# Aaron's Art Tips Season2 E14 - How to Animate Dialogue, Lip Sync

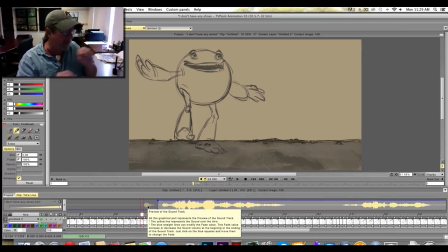[4:02]
So what I do is I go in and I tend to, like in normal conversation, the way this character's talking now, I'll animate those mouth shapes all about two, maybe sometimes four frames ahead. And then if he's going to say a phrase, I'll anticipate that by sometimes 16 or 24 frames.
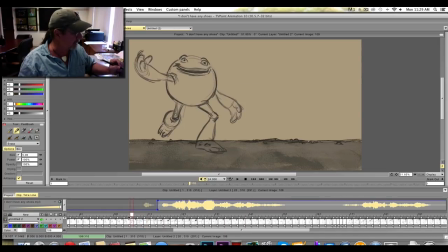[4:21]
If you watch, watch when he's walking forward. You see he starts to open his mouth and getting ready to talk. He's doing that about 16, 24 frames before he actually starts to talk. And if I scrub foot here,
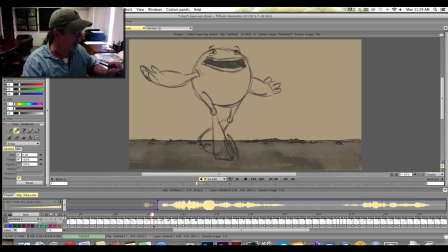[4:35]
you're going to see he says that opens his mouth for I long before he says it. All right. And then the O shapes for don't. See, he's already got the O shape, but he hasn't said it yet.
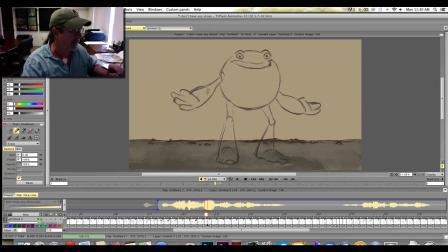[4:54]
And then here he's saying have. See, he's getting into the ha and the V before he even says it. That's because we hear it before we see it, okay? I'm sorry, it's the other way around.
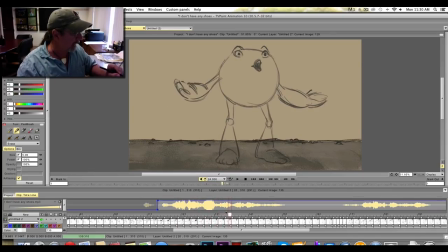[5:10]
We see it before we hear it, okay? And that's how we get sync in our brains. The other thing I want to talk about in here is I want you to see how I don't hit every single mouth shape when he talks.
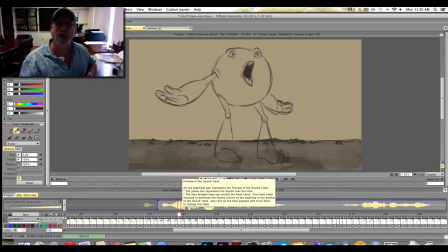[5:25]
We don't talk like I'm talking to you right now. You have to, when you're listening to dialogue, you've got to hear how we move through mouth shapes. You have to say it to yourself over and over again and try to say it as naturally as you can, as closely as the character that you're animating is saying it.
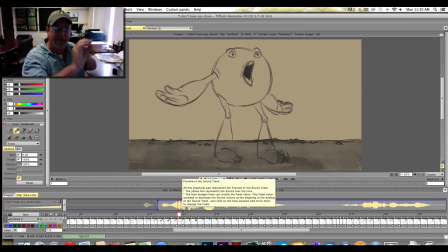[5:42]
And feel how those mouth shapes actually slide into one another. And you're really just hitting accents here and there. And most words, you kind of move through. One of the things I talk to people about is some of the best dialogue you can see as far as lip sync goes. Watch the Muppets. And they're just puppets that move their mouths open, you know, and closed.
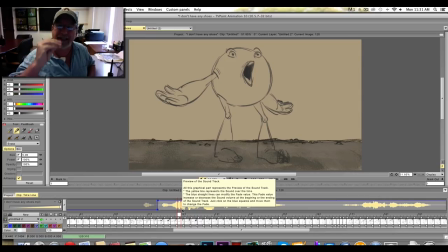[6:02]
There's no mouth shapes other than open and closed, but they know how to hit the accents. And when you can hit those accents and you hit them enough ahead, like I'm doing here, two to four frames, then your lip sync, you're almost there.
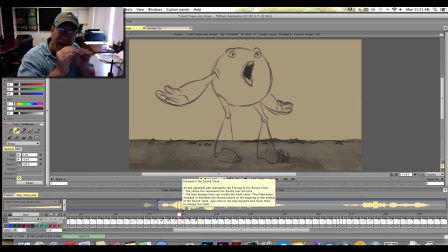[6:15]
The rest of it, as far as finding the details, the mouth shapes specific to certain sounds, that's where you put the icing on the cake.
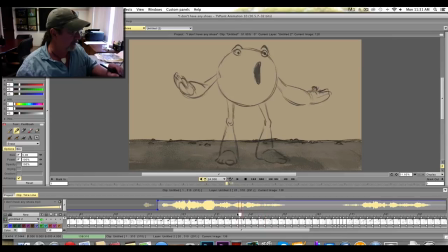[6:24]
And so if I run through this.
I don't have any shoes.
You can see, I've really only got about four mouth shapes in there that I'm hitting. Okay. See, he's hitting that F. There's just my feet.
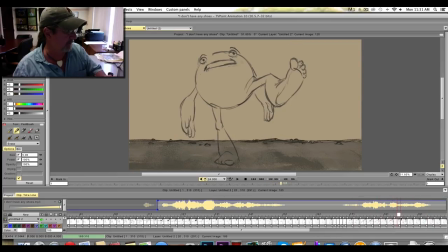Can you see how I move through those mouth shapes?
It's just my feet.
See how simple those mouth shapes are?
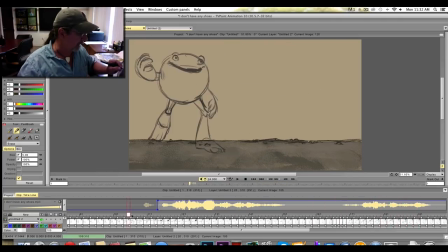[7:02]
I'm just hitting those accents, and I'm hitting everything about two to four frames ahead. And that will give you good dialogue. Let me play this again.
I don't have any shoes. It's just my feet.
You see that?
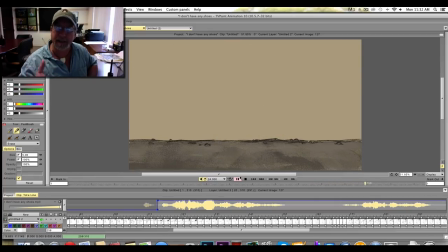[7:22]
So when it plays at speed, it actually looks right.